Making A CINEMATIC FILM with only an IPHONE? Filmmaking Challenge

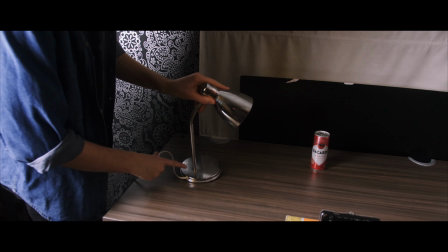The only thing I had around me was my girlfriend's desk light, which is unfortunately very tungsten, very yellow, but luckily the iPhone kind of does a good job at white balancing, so I thought, why not just do something a bit experimental with it and see how it goes.
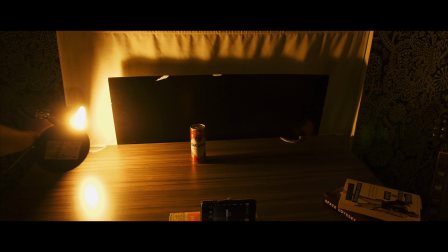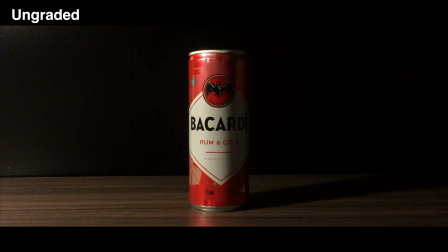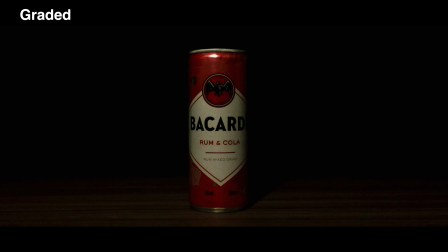Now you can see from these shots, I mean, they actually look all right. I'm kind of surprised. But the next step is we want it to be a bit more interesting. To do that, we can actually spray the product with a bit of water. Now, typically people just have a spray bottle dedicated for it, but in our case, we've got an old empty olive oil spray,
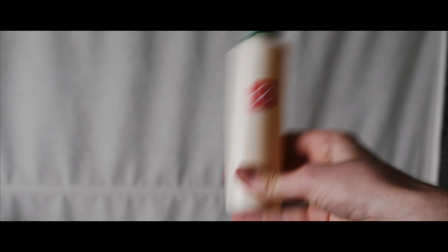which I've nicely repurposed into my new water spray bottle just for this challenge. I then filmed some more, and you can see the difference it makes, just such a small detail.
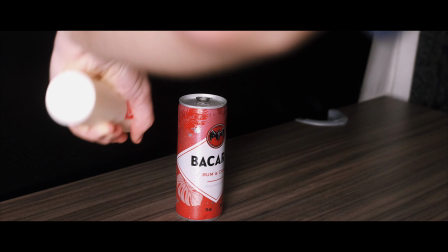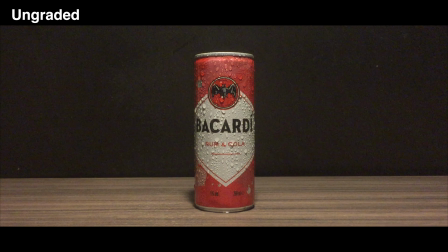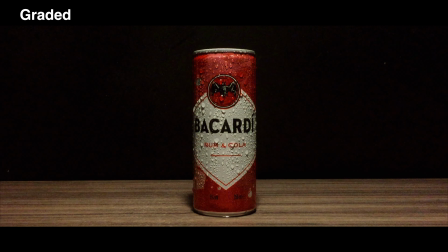Now we're getting a shot that actually looks quite acceptable. I then decided I wanted a bit of movement in my shot, so I went into the kitchen, opened the microwave,
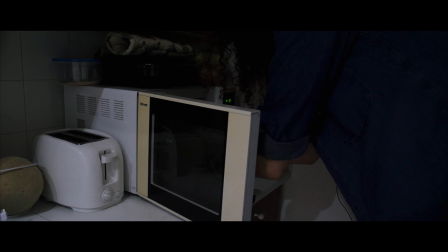and actually grabbed out the microwave tray, which is a round dish with wheels on it.
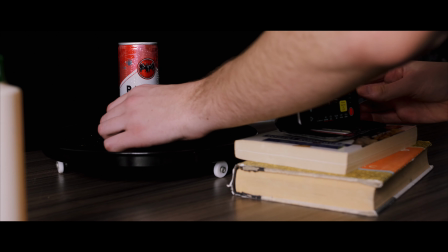But it turns out this was actually awful. Don't do it unless it actually has good wheels, unlike mine.
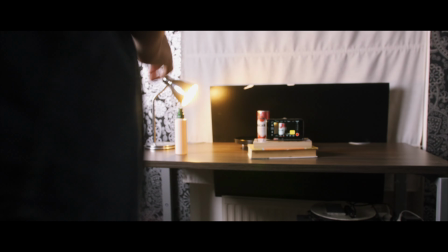Now the images were looking all right, but the phone was working so hard to white balance it that the colors were a bit off.
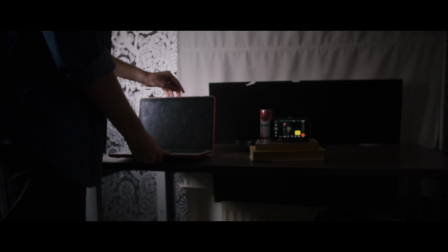I then remembered a trick I once heard, which involves opening your laptop screen to a blank page and turning the brightness up to 100%. I then turned off all the lights and positioned my laptop right next to it, which gave off a really moody vibe.
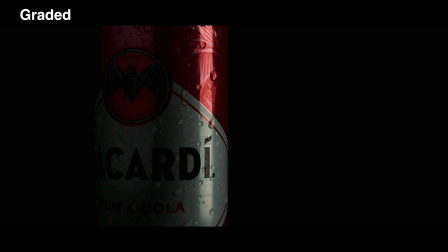It's at this stage I started realizing that, we're actually getting something out of this.
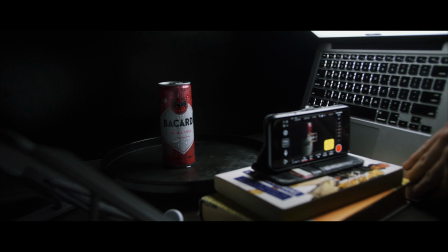If you position your light on top of the subject, you can get an even better option as well.
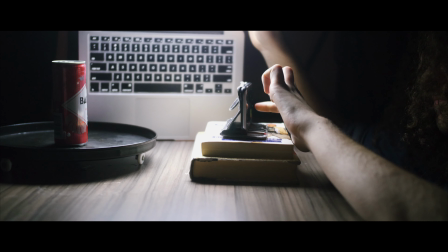I placed my phone closer to the subject to really get some detailed shots on those water droplets.
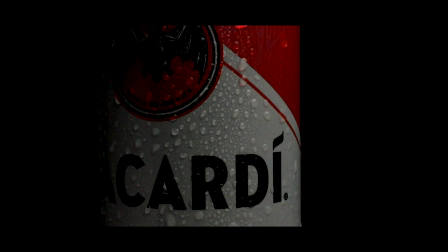And these look quite good, actually. The rest of the time was then spent just moving this camera around, trying to get different angles with the light.
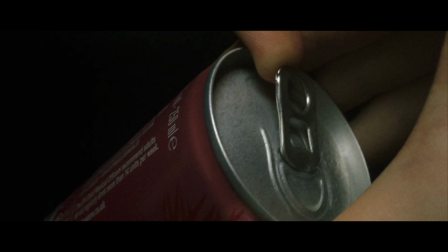I then even tried to open the drink, which worked horribly. And that was it. Then came time to edit the thing. I'm not going to lie, I had absolutely no idea what I was doing for this. I made a few different edits of things that were a bit similar to what I've made in the past, and they just didn't land. So I went back to the drawing table, looked at my footage. The thing that couldn't stay out of my mind was how grainy the footage was. I then had a realization that what if I kind of use that grain to my advantage and even add to it?